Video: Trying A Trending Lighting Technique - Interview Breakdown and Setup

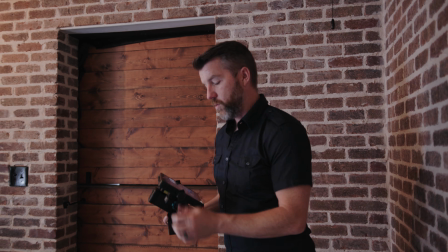So I'm gonna add one more light on the background,
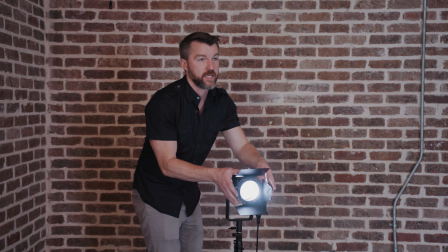just to give us that dreamy look that we're going for, because I think if you are doing this type of setup where you have a beam of light coming through,
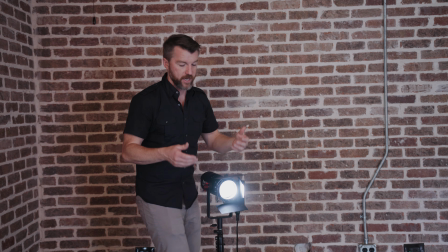it has that sort of airy, natural feel.
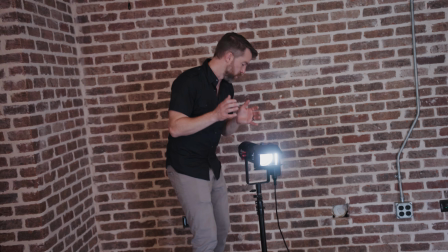So a little bit more of a halo glow around our subject, I think works in this scenario.
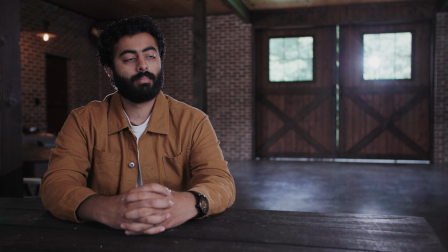And just gives them a little bit more of a glow. And at 90%, it's way too intense, creating too much of sort of a weird halo effect.
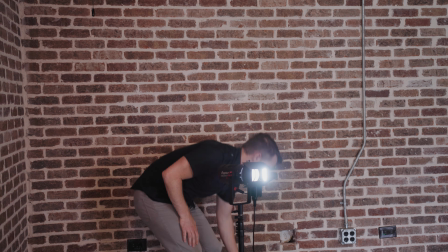And so I'm just gonna watch my monitor and dial it into my liking.
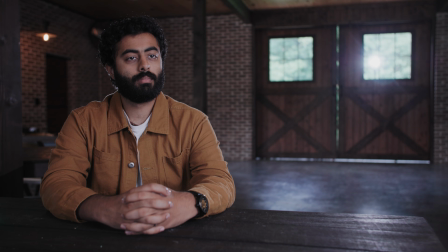So 50% starting to look a little too intense. And so I think dialing it back down to around that 30% area is perfect, because it still feels like it's coming from that other light source.
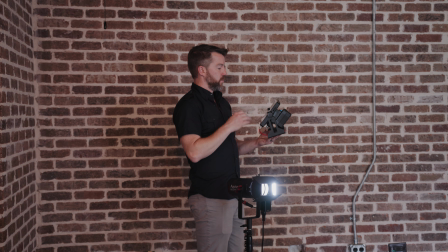And it's making it look really, really nice. So I'm liking the way that's looking.
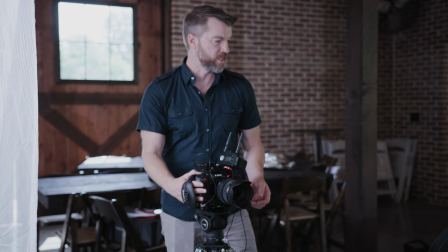I actually would love to be wider somewhere in here, but as we can see in the top left of the screen,
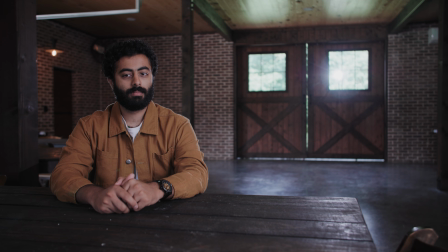the garage door rails are very bright and distracting, and it would take a lot more grip work to actually deaden those out and not make them so distracting.
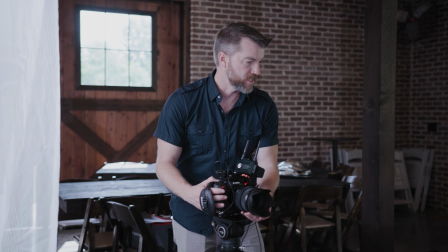So we're just gonna crop them out by just either zooming in a little bit or moving the camera.
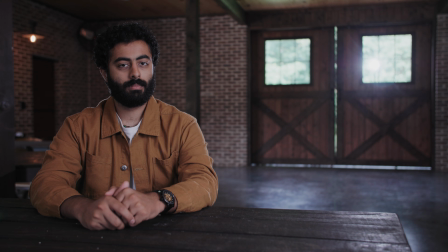I'm gonna zoom in a little bit just to get a little bit more compression, and we're still at a pretty wide angle look of 35 millimeters, which is pretty cool.
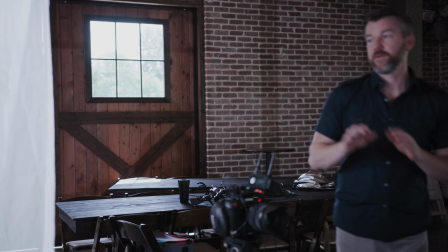I might just move my key light down just a touch, just to get a little bit of a stronger eye light.
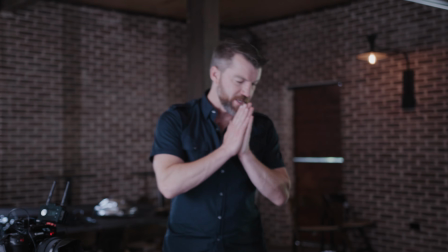Oh, you know what would make this really nice?
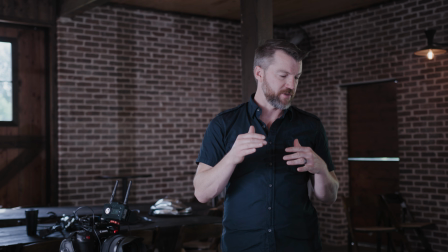So a final touch before we roll, because of the light beaming through in different angles, having a little bit of haze to create some atmosphere would be really nice in here.
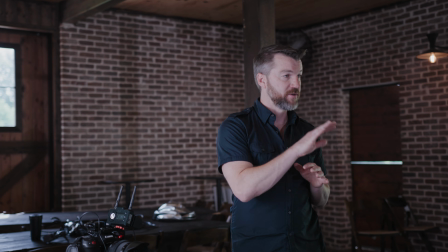And so that's our last step. So I'm gonna put a little bit of fog, haze in the background, and then we'll be ready to do it.
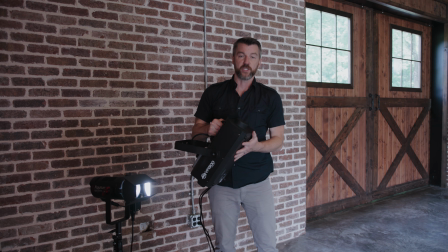So our final touch on this interview setup is using this fogger, which will do a little bit of haze in the room.
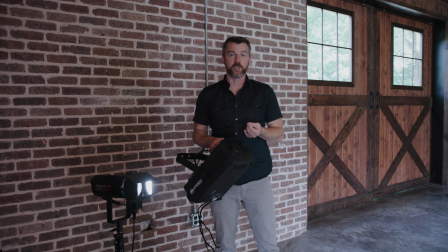And that does a few things for us. It just creates a little more atmosphere, but it also diffuses the light. So we have a couple harsher backlights beaming on our subject. And so having a diffuser will give those lights a little bit more of a diffused, dreamy look, which is exactly what we're going for.
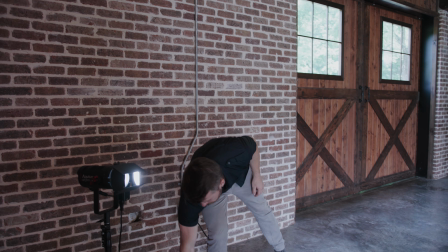So wait for this bad boy to heat up, and then we will add some atmosphere.
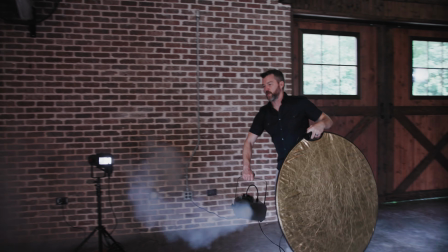I want to spread it around the room. Whoa.
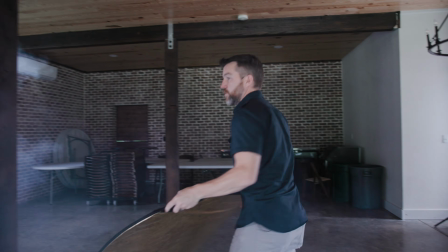We don't want this necessarily crowding our subject. We just kind of want the background. So go ahead and sort of push it around the room.
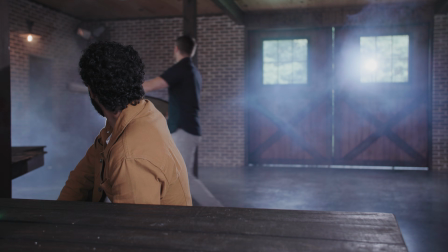We want that to dissipate quite a bit before we roll. We'll just wait for that moment, and then we'll hit it.
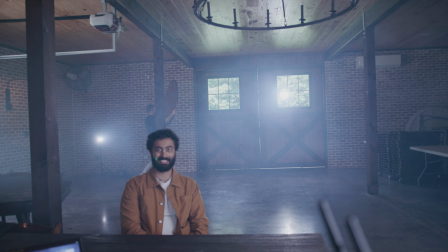So taking Ollie's spot to talk about this interview setup,
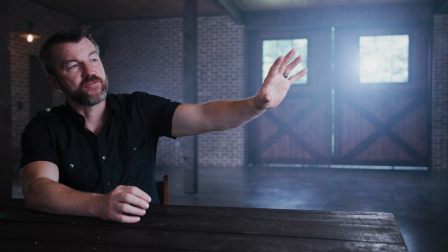We have a big soft source over here to my left, which is a book light. It's a G-Yun B500 bouncing into an umbrella and coming back through a shower curtain that you could buy at any home goods store or on Amazon.
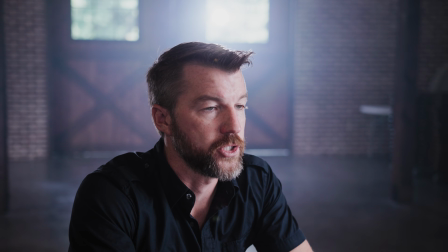And then behind me, we have a big beam of light. It's an aperture 60D. And I think it works pretty well here.
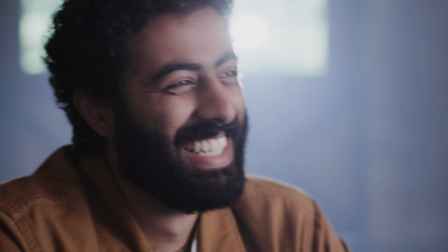It creates this sort of omniscient, hazy, natural feel that could be right for certain projects.
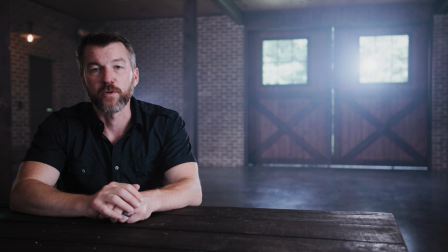One project that used it extensively is the Mission on National Geographic, and that was a lot about religion and sort of the search for meaning.
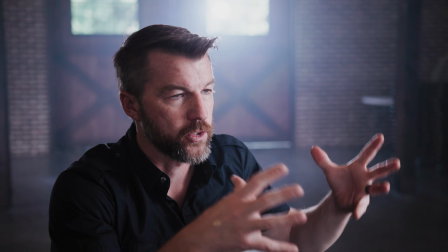And so having a big beam of light kind of behind to sort of create that atmosphere might work for a story like that.
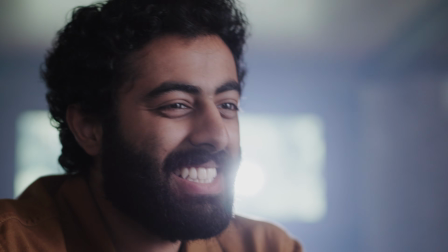And that backlight coming through is doing quite a bit on the side of my face and a little bit on my shoulders and on
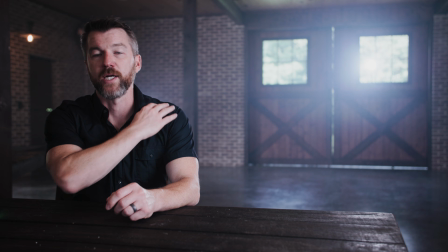the table, but I wanted to enhance it a little bit more by creating more background separation with another backlight,
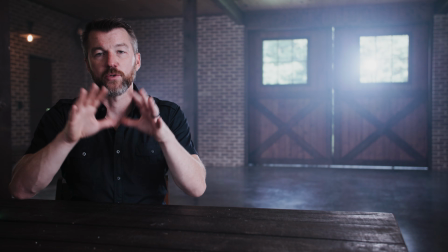which is directly behind me now and hitting the back of my shoulders and creating more of a halo glow effect, which I think works pretty well.
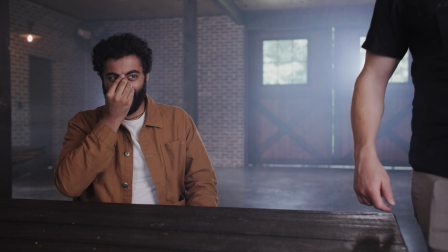And then we added just a little bit of haze. It took a little while for it to dissipate until it was at the right amount to give us a little bit more atmosphere without feeling like the whole building's on fire.
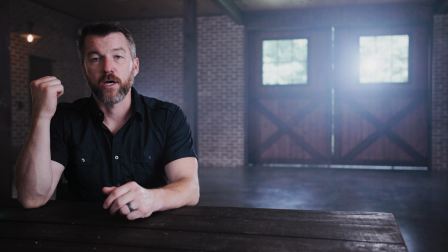We also did a ton of production design, put up a big black cloth right here to my right to give some negative fill and also block some unwanted light.
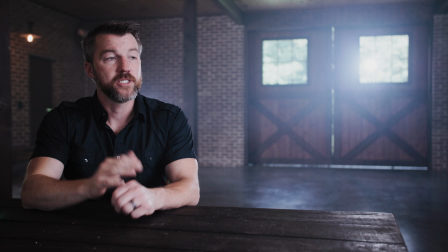And this is the final result.
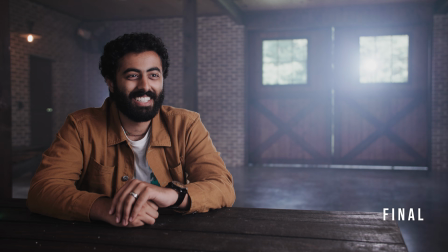If you are doing a project where this fits the story and it feels like it could be part of the story to have this type of atmosphere and setup,
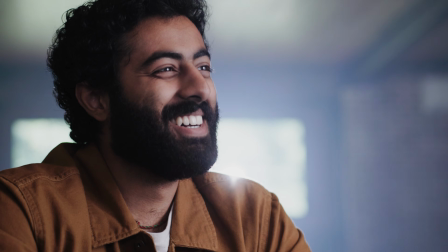then you should try it out in your own videos. For me personally, it looks better than I thought it would when I set out to start doing it.
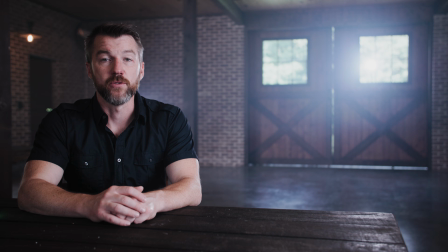And so I could see myself using this in certain respects, especially branded content, commercial pieces,
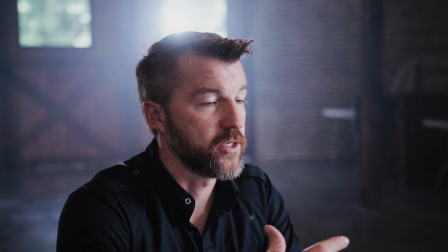maybe things that are a little bit more upbeat or need that sort of omniscient look through the window.